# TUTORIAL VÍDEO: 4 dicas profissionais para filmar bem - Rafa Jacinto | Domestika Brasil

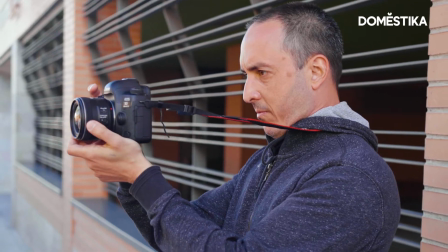(0:00)
Eu uso uma câmera DSLR,
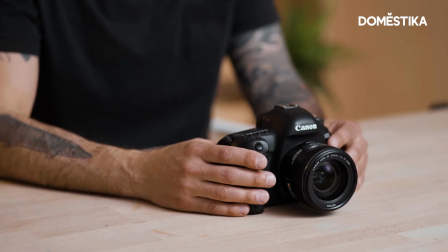(0:02)
mas também já trabalhei com mirrorless ou compactas, porque eu consigo fazer as duas coisas, fotografar e filmar com o mesmo equipamento.
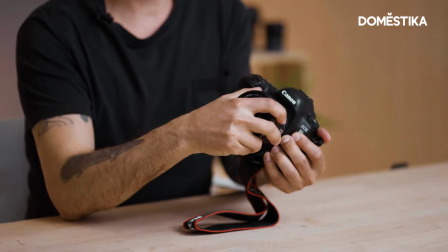(0:09)
Elas são muito práticas, consigo trocar as lentes, são leves e versáteis. Agora eu vou te dar algumas dicas que vão te ajudar na decupagem das cenas.
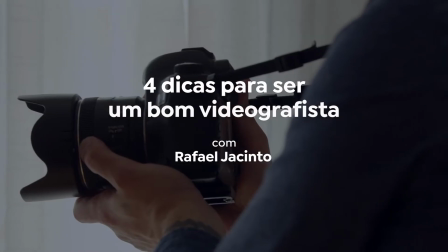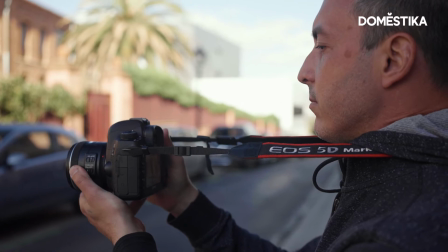(0:26)
Eu sempre coloco a correia atrás do meu pescoço e deixo ela bem tensionada enquanto estou gravando. isso me dá mais um ponto de estabilização do movimento.
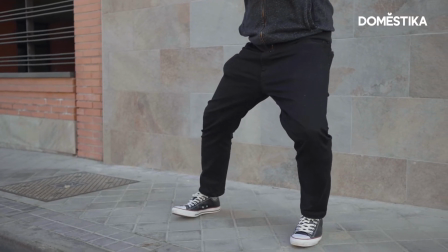(0:35)
Uma outra dica é também não mexer os braços, mas mexer o corpo, dobre as pernas e faça os movimentos com o corpo, com a correia tensionada. Uma outra dica que eu te dou é, sempre grave clipes curtos, por dois motivos.
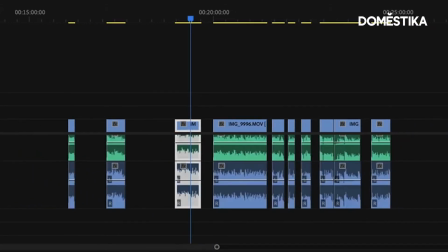(0:52)
Primeiro, vai ser muito mais fácil depois, na hora de editar, você escolher o clipe que funciona melhor para a sua história. Segundo, se algum clipe tiver um problema na captação, você não perde todo o material. Faça sempre planos abertos, médios, mas faça também bastante detalhe. Os detalhes ajudam muito na hora de editar. Funcionam como planos de transição.
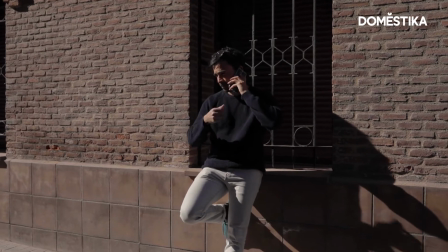(1:18)
Nessa cena, por exemplo, que vocês estão vendo, eu fiz planos abertos que mostram a situação e estabelecem a relação do personagem com o local.
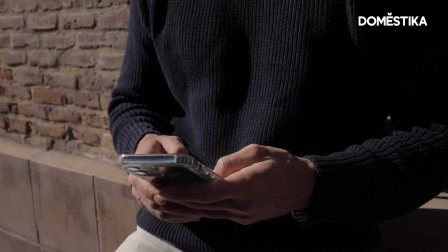(1:26)
Depois eu fiz planos médios e planos de detalhes. Quando eu chego em algum ambiente interno, a primeira coisa que eu faço é apagar as luzes artificiais.
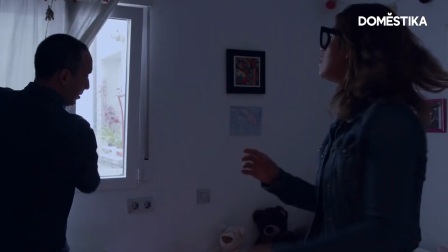(1:38)
Eu gosto sempre de entender como a luz natural age naquele ambiente e depois
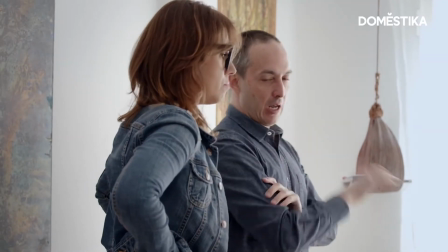(1:43)
eu decido se eu vou usar a luz natural junto com alguma luz artificial ou não. Eu gosto de trabalhar com luzes indiretas. Se eu estou em um ambiente externo e tem muito sol, eu procuro a luz do sol rebatida em alguma superfície ou sombras.
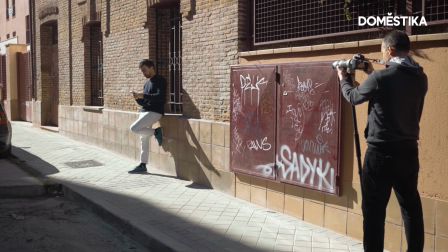(1:59)
Também eu gosto muito de jogar com a contraluz.
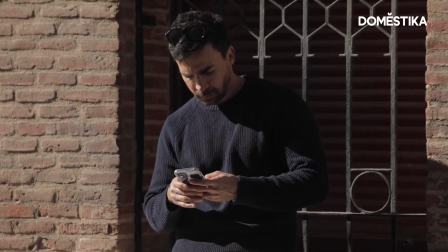(2:02)
Às vezes eu tenho o sol de contraluz do meu personagem Só que ele está sendo iluminado pela própria luz do sol rebatida em alguma superfície Mas tudo isso eu aprendi fazendo Pratique muito É uma questão de treino e de saber aproveitar as oportunidades É isso, eu espero que vocês tenham gostado Não esqueçam de seguir a Domestika nas redes sociais E se quiserem aprender como contar uma história
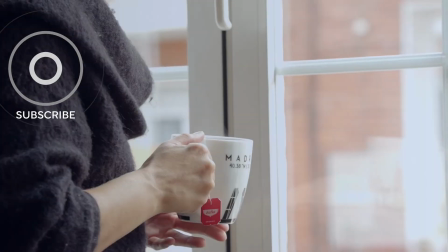(2:26)
em vídeo Desde a configuração do equipamento até a captação e finalização não perca o meu curso online na Domestika.